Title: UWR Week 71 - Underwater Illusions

In order to interact with it, that required a whole new host of challenges that needed to be overcome.
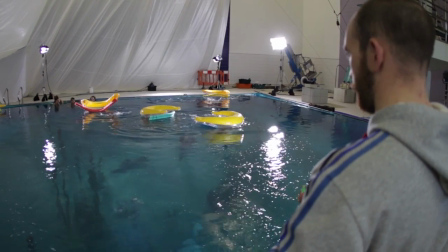(4:25)
So we needed to create an ocean floor. We now had access, thanks to the good folks at Leisure at Cheltenham,
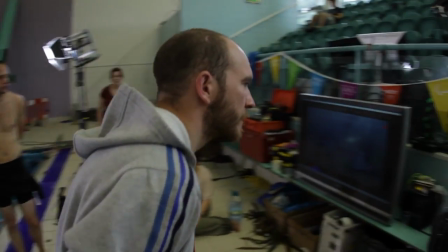(4:31)
we had access to a diving pool that was 13 metres or about 40 feet by 13 metres and 4 metres deep. Now, to shoot in a pool that size, it was inevitable that you were going to see the floor. You were going to see the floor all the way into a join with the wall.
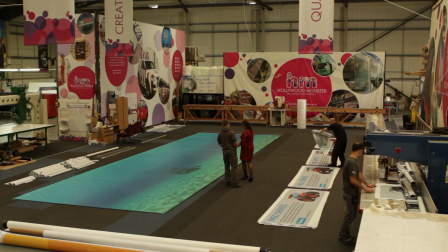(4:46)
So we needed to somehow simulate the effect and the illusion that we created in the small pool at CNC, but on a much bigger scale.
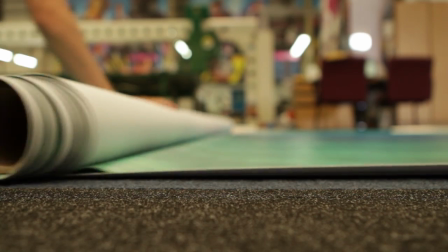(4:54)
So rather than one 13 meter by 4 meter matte painting, we had to create four.
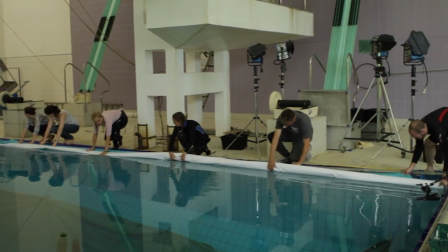(4:59)
With the help of the good folks at Hollywood Monster, we were able to do this on budget, which was really, really helpful.
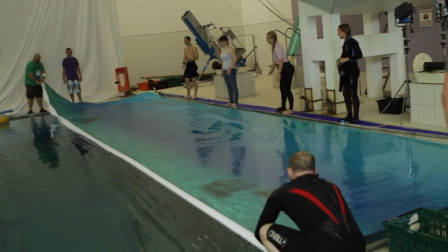(5:05)
But we then needed to create the floor.
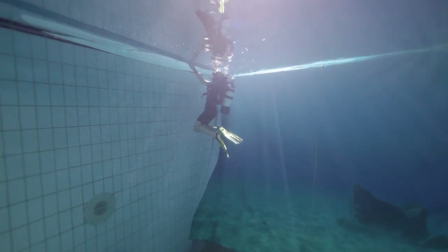(5:08)
Now, for the floor, we couldn't afford the time, effort and money to actually dump enough sand in the bottom of this pool to line the whole thing.
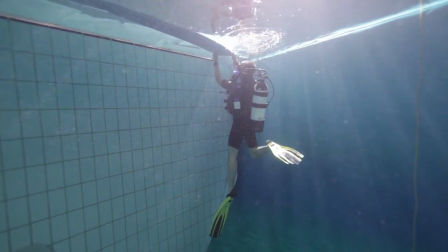(5:16)
And actually, if we'd done so, it would have been something of a disaster to try and clear up.
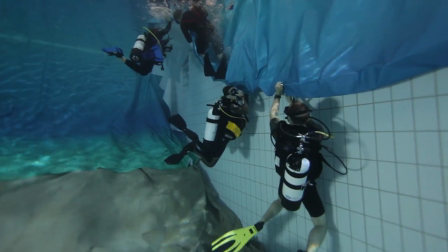(5:20)
We needed to create an illusion of this entire seafloor to cover the whole area and make that somehow blend in with the matte painting in the background.
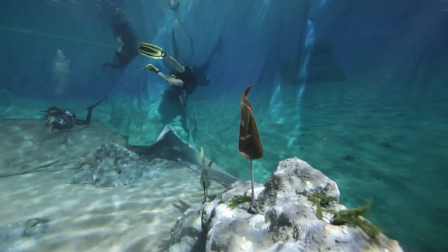(5:27)
So, after about 9 hours of sewing, myself and my immediate family, using my mum's trusty sewing machine,
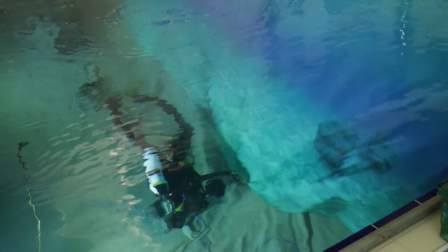(5:33)
which incidentally we used for all the costumes of my first movie when I was a kid almost 10 years ago,
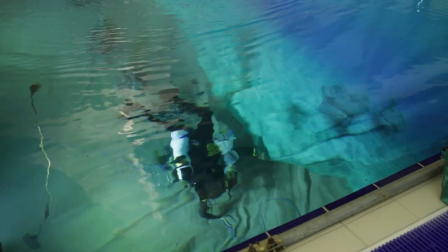(5:38)
we created the ocean floor. We used 20 canvas dust sheets. These are very, very cheap, and I think they came in at about £3 or £4 each.
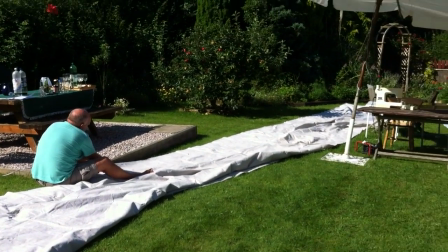(5:47)
We used 20 of these things, took about 330 feet of sewing to stitch the entire thing together.
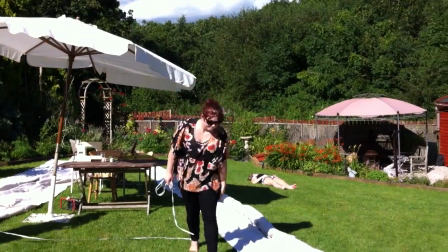(5:53)
And then we mixed up a paint using cheap acrylic paints and white house emulsion,
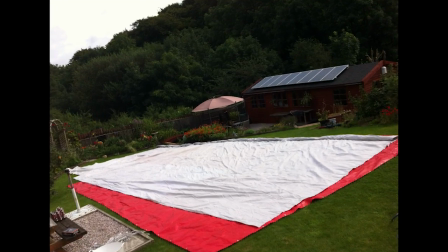(5:58)
mixed that up to be exactly the same color as wet sand that we bought and tested. Spray painted the entire thing, and there you have it.
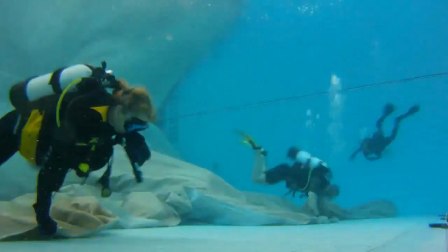(6:05)
A 50 foot by 50 foot huge canvas sheet that took about 3 or 4 people to lift up, rolled the whole thing up, and transported this to the pool.
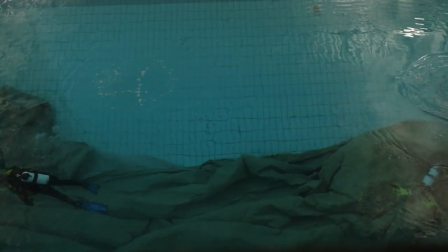(6:13)
Now, when this was actually laid out on the floor of the pool,
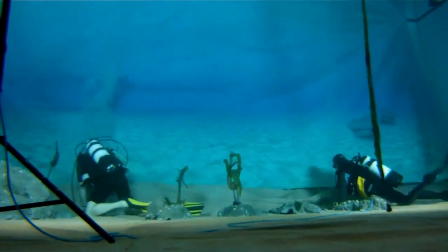(6:17)
you could cover that with then a light smattering of real sand that was then exactly the same color so it would blend in.
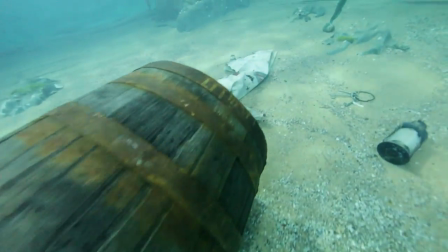(6:24)
I think we put about 500 kilograms, so about half a ton of sand in the bottom of this pool, which sounds like a lot, but actually was much, much less than if we hadn't had the canvas in there.
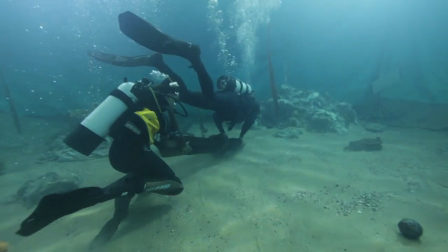(6:33)
And what that meant is that we could pile up certain areas, we could cover any little creases and bumps,
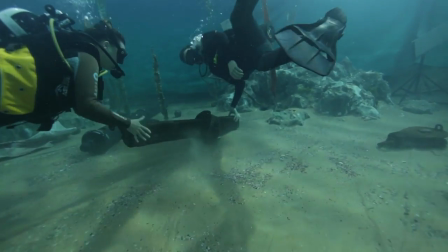(6:37)
and when any of our actors interacted with that sand, it created a really beautiful illusion.
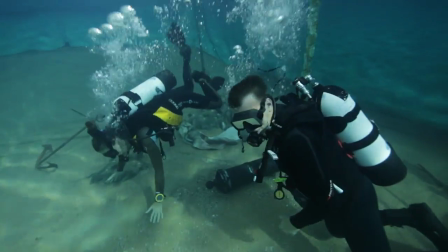(6:42)
It puffed the sand up into the water, and it allowed people to kind of fan it around and interact with it,
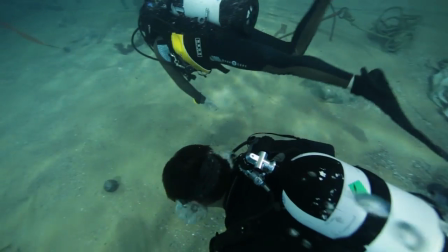(6:47)
which made the audience immediately believe that there was really an awful lot of sand down on the bottom there. But it wasn't enough to just have an expanse of sand going off into the distance.
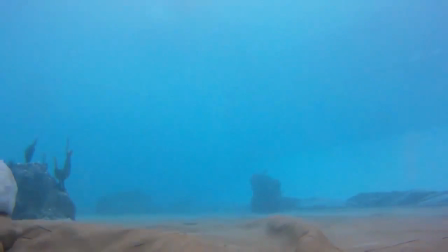(6:57)
We also needed to add some rocks. So with a little bit of experimentation and a little bit of advice, we set about creating fiberglass rocks
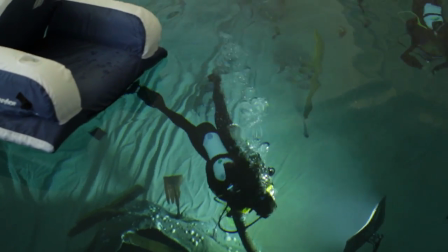(7:04)
by creating mounds and mounds and mounds of bin bags and lumps of all sorts of material.
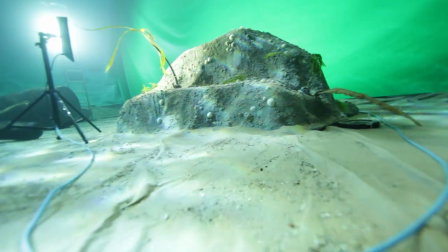(7:11)
We could actually cover a skeleton in a light layer of fiberglass, which we could then cover again in cement to look more like a rock.
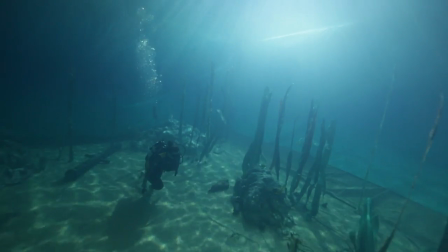(7:20)
And then by gluing little bits of fake seaweed and limpets all over these things,
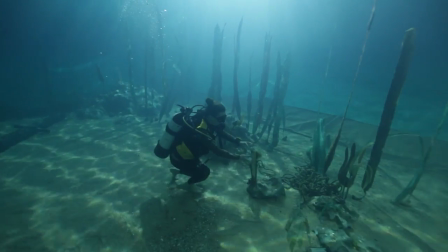(7:25)
we created 7 very, very large, quite convincing rocks that we could then drop into the pool.
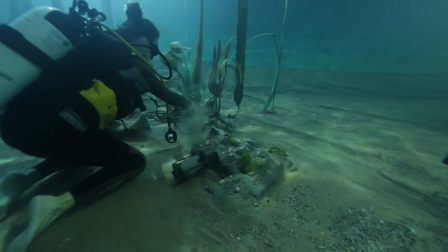(7:30)
And by using a system of winches and a dedicated team of divers, we actually managed to dress these into the bottom of the ocean floor.
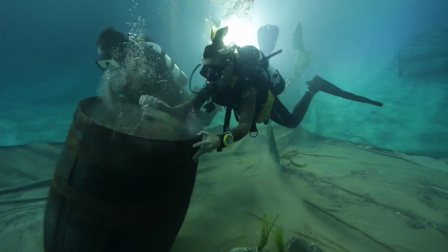(7:38)
So now we've got Scott's fantastic seaweed, we've got the ocean floor covered in sand, and we've now got an awful lot of rocks looking off into the distance of this matte painting.
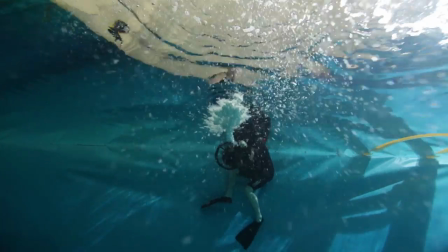(7:46)
A little bit more of that clouding agent, and suddenly the whole thing really starts to come to life.
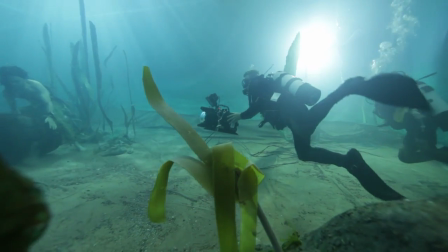(7:51)
Now, it is possible, of course, to see all the joins and to see exactly how the illusion is working,
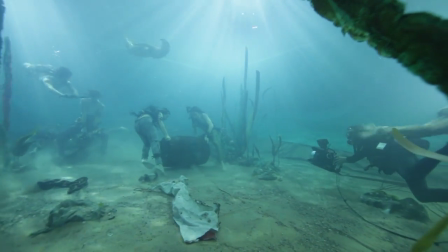(7:56)
but by the time you've actually brought talent into the foreground and you've framed your scene and you've got the camera moving around and you've got your depth of field,
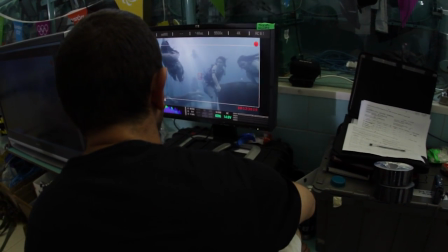(8:03)
it actually just all starts to work really, really nicely together, and with a little bit of a colour grade, it sells the illusion beautifully.
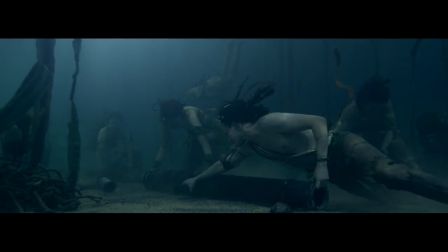(8:11)
So we've now dressed the set with cannons, with chains, with ropes, and suddenly the whole thing comes to life. But the real question is, rather than the almost montage-like scene that we were shooting for 1588, would this be enough of an illusion?